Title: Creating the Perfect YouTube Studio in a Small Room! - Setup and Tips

Welcome to my tiny YouTube studio and creative space.
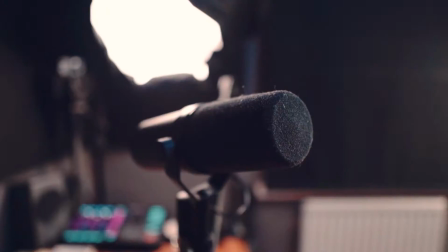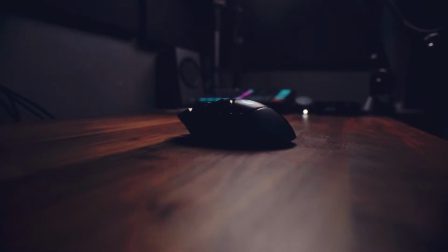If you've been following me for a while, you've seen any of my content over the last few years, you've definitely seen this shop before. One of the things I always get complimented on though is how good and professional my videos look. So today I want to do a little tour of my office space and my small YouTube studio.
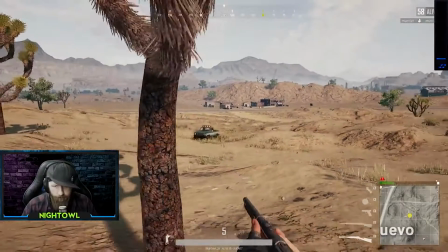36s
Originally when I built this space, it was designed for gaming and Twitch style content, so it was set up a little different.
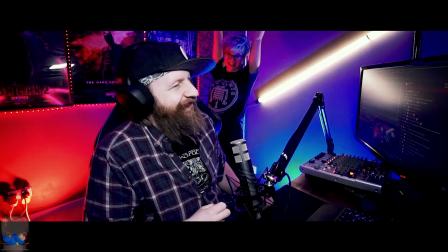42s
I had 3 monitors instead of the 2 which I have now, and I had 4 cameras at one point. Over the years I've leaned a little bit more towards edited content on YouTube and TikTok and stuff,
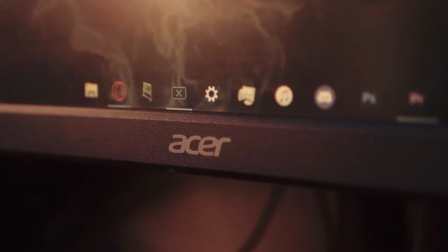52s
so the design has kind of developed and evolved over time to what it is now. I adore making this type of content and posting videos online, but something I really struggled with was the setup time to create these things,
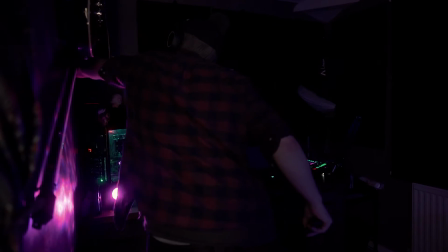63s
so I wanted to make a space that I can kind of just walk into, turn a few things on and be ready to go straight away. One of the main challenges I had with this space though was the actual size of the room. The room itself is only 8 foot by 8 foot, which really is very limiting on space,
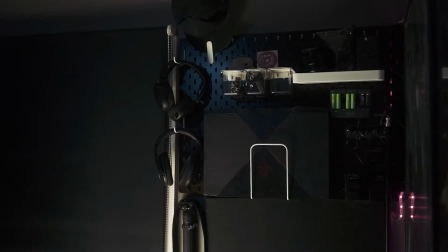77s
so I've had to get a little bit creative with how I've set it out and how I store things. The first one being the camera position and lens choice. The first thing I do when I go into a small space and I want to make it feel bigger and have more depth
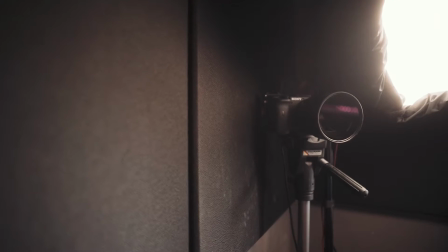89s
is put the camera as close to the corner of the room as possible and shoot into the opposite corner. That way you get depth from the other walls and you're not like flat against a flat wall, so I've done that, as well as using a relatively wide lens. I'm using the Sigma 16mm f1.4, which is an amazing lens.
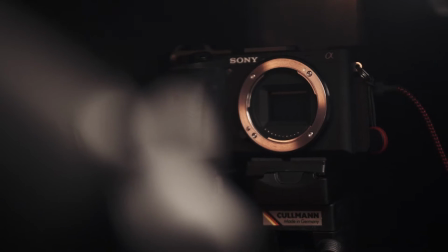105s
I have it attached to my Sony a6600, and because it's f1.4, that means I get a lot of depth between me and the back wall, because all of here is blurry and I'm in focus, so the room feels and looks a little bit bigger than it actually is. As I said, my main camera for this setup is a Sony a6600.
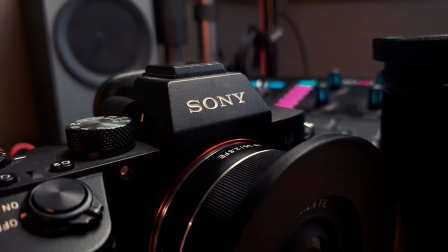124s
I do own a second camera, which is this one, the Sony a7 III. However, I choose to use the a6600 instead as my main camera for this because, well, it's in good light, so I don't really need the full frame sensor, and also it has a flip screen, so it allows me to look at myself and see what I'm doing when recording videos. Speaking of being able to see myself, because this used to be a live stream setup, I have the a6600 still attached to my PC via a capture card, so that not only can I see myself on the screen in front of me,
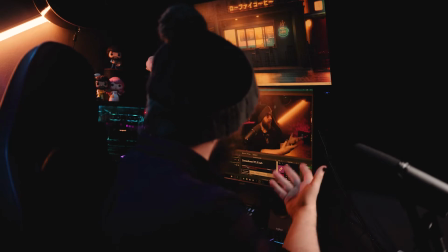150s
I also can see myself to the monitors to the side of me. That comes in super handy when creating these videos because the monitor on top is great for framing, but I can't always tell if I'm in focus or if there's certain things in shot that I don't want it to be,
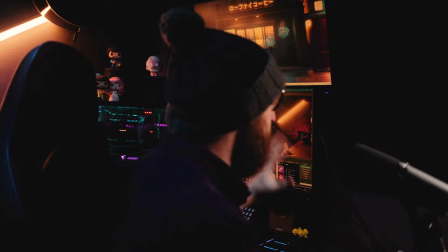162s
so having a large 27-inch monitor version of the footage really helps. I know a few of you out there will be asking what's inside my PC and how I run all this stuff with it, but my PC isn't exactly anything fancy.
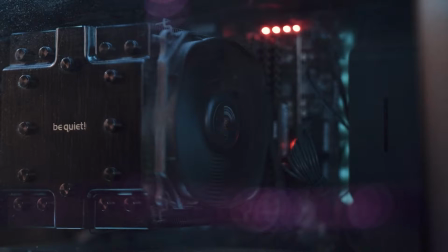174s
It's still decent, but it's not top of the range.
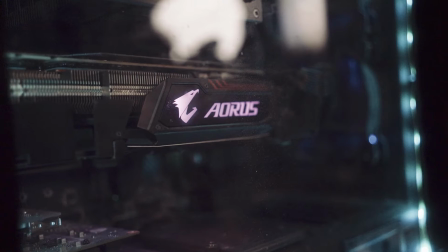177s
I've currently got a Ryzen 3900 in it with a GTX 1080 Ti inside a cheap NZXT case, which isn't exactly the best, and I really want to upgrade this stuff, but as we all know, everything's been very expensive over the last few years. It's like double, even triple the price of what it should be, so I refuse to upgrade it until prices get a little bit more normal again. Anyway, back to this creative space, and let's talk about the lights that I use now. Most people in a space like this, when they're live streaming or creating YouTube videos,
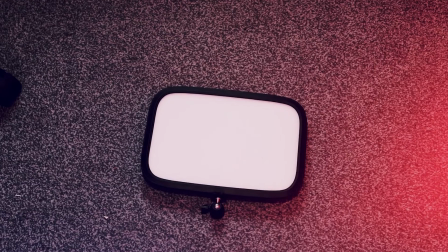206s
normally use something small and easy to use, like a LED panel, something like an Elgato key light. I bought one of those thinking it would be great, started using it, and then realized it wasn't really for me. The light is too small, creates too harsh shadows, and I just don't like how it looks on my face. Plus, with something like that, it's only really useful around my desk, so I wanted something a little bit more versatile,
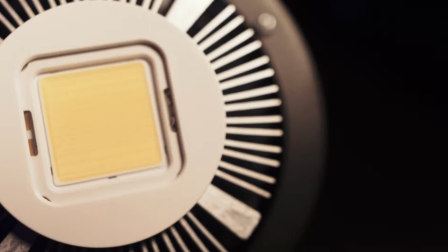225s
so instead I opted to get a Godox SL60W, which is an amazing bright light. This is currently only at about 20%, and as you can see, it's really bright on my face, but I've got a nice large softbox attached to it.
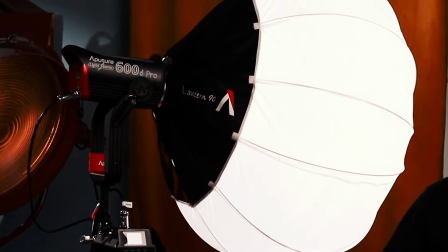237s
It is a aperture lantern, which looks like a Chinese lantern, but is about 5 times bigger,
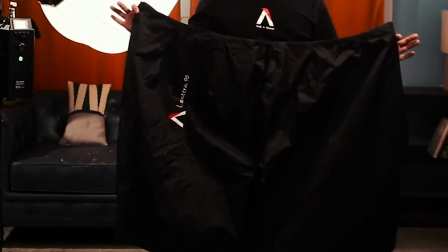243s
and also has a black wrap thing around it, which allows me to control the light more, so I can just have light on this side of my face.